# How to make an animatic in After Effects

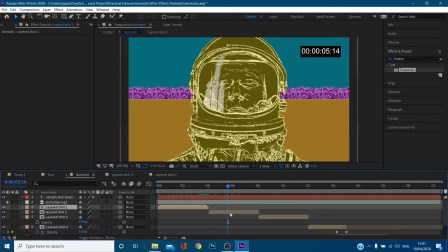252s
shot two, if we come into this one, because something slightly different's going on.
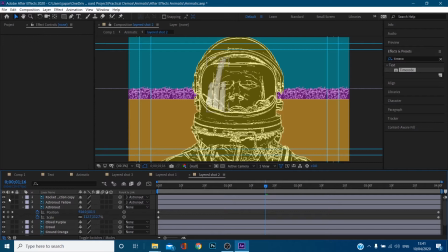257s
So I've linked as well these color layers, because you've got the reflection of the rocket in his visor by there, and you've got the yellow in there, and then you've got the sketchwork. So I've just animated the sketchwork, okay?
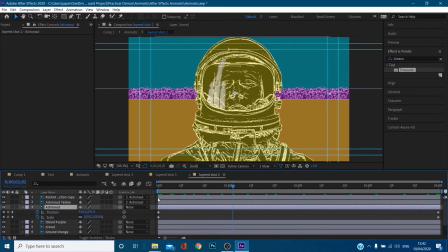271s
So I've animated the position and the scale, so he just comes closer towards camera because I want him to be walking towards the camera, okay? And now these layers are now linked to it, so they do it as well.
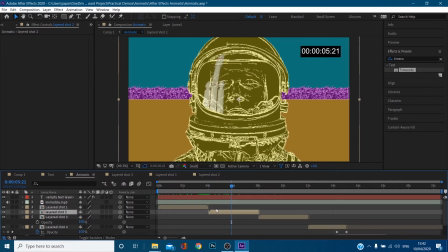281s
If we come back into the animatic, you can also see that if I go hit U, you've also got a scale on the shot as well. The reason I did these separate is I want the camera pushing into him, so everything needs to scale up together,
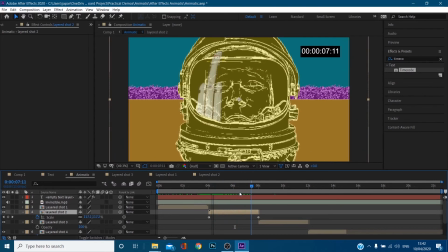294s
but I also want him walking towards the camera, so he should scale up slightly faster. And if you look at the edge of his helmet, you can see there is some parallax, like his if you scale them all up together, it would just get larger together, but you can see he's more in the foreground.
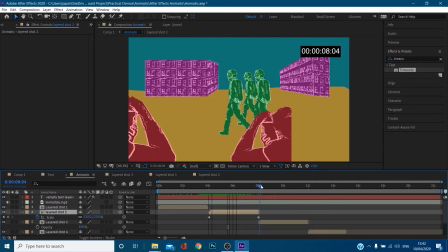307s
So that's what I did there. Come to the next one. It's a bit more complicated. So if we go into layered shots, what are we, three? Double click.
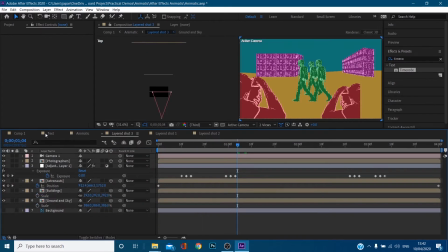318s
Right, so what I've got in here, let's collapse everything down.
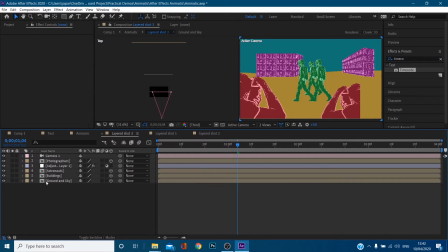323s
I've got my, let's just delete that. I've got my ground and sky, which is the yellow and mustard color layer. Okay, let's zoom out, because you can see when I select these different layers,
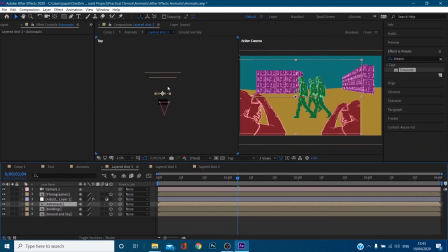337s
if you know how the camera works, it's basically we're viewing from above. This is a bird's eye view. So if I hit position on this, you can see you've got X and Y. We've also got Z position. And if I move it, if you look by here, you can see it moves back and forth. So what I've done is because I want the camera moving left to right, I want to see some parallax,
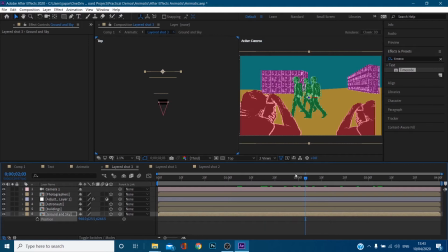356s
like these guys need to be moving faster than the other elements, like the buildings in the background, okay? Because they're closer to the camera. So I saved each out, the photographers, the astronauts, the buildings, the ground and the sky.
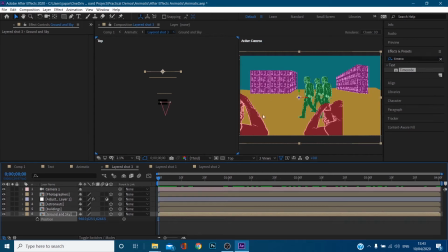368s
The ground and the sky are just shoved in the background because they'd be furthest away. And there's no detail in the ground, so you would kind of lay it down in 3D space, but there's no detail in it anyway. Next thing furthest away are the buildings. You can see as I click that, they're here. I just made these, basically made these layers 3D.
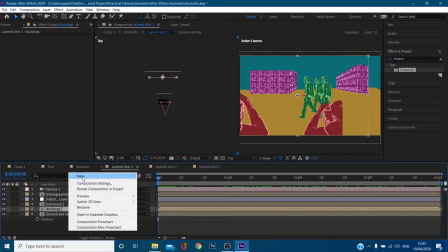384s
Went layer, new, camera.
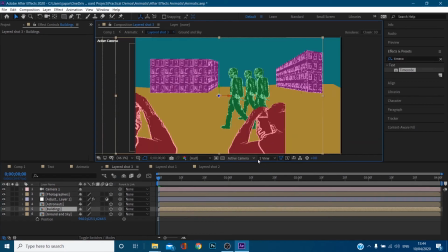389s
To get my two views, you just go click, two views horizontal.
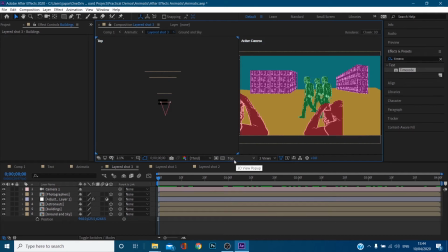394s
And then you can select this one and just go, right, I want a top view or I want a right view. But I'll go back to top. Okay, so I layer, new, camera. Made all these layers 3D. Ignore the adjustment layer for now. And then what I can do is I can get my position and chuck things in the background, but then you also have to scale it up.
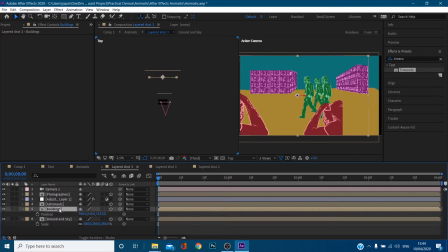413s
So I've scaled it to 386. The buildings, again, you can see they were chucked in the background. You can also, if you zoom in, you can also, there's a tiny little blue thing. And if you hover your mouse over it, there it is. Hover your mouse over it. You can push it back like that if you want to.
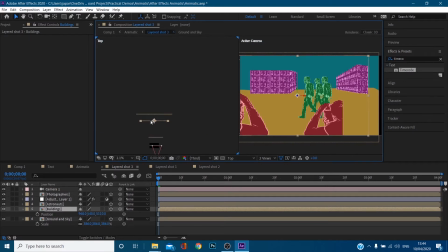431s
But I literally just use the parameters. It's a hell of a lot easier, to be honest. So, push them in the background. I've got my astronauts then. I push them in the background, and then my photographers are right at front, okay? So, let's turn this adjustment layer off. Because what I did then is all I've done is I pushed these in the background. I haven't actually
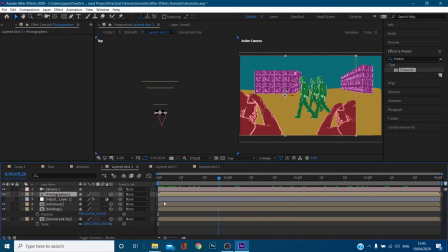451s
keyframe positioned anything apart from the camera, okay? So, when I move, you can see when I move the camera, if I hit my camera and hit U, I've got some keyframes on there.
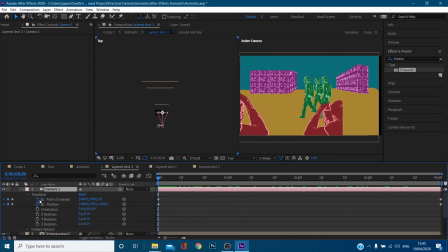463s
So, you've got loads in your transform, just the point of interest in the position. Let's tell you what, let's make a new camera to show you.
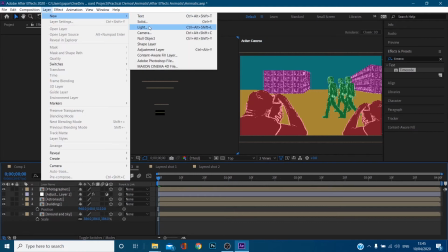469s
So layer, new, and camera. Click OK.
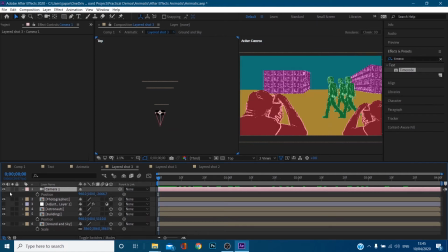476s
And you can see now when I move, so let's come down, transform, point of interest and position.
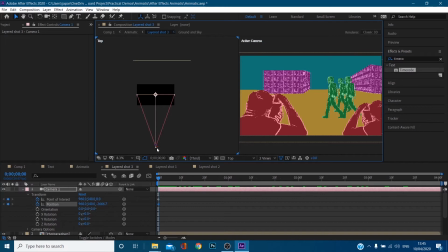484s
I can now move this camera to the side. So we start over here. Okay, something like that is fine. I am missing a bit of the edge there, so something like that.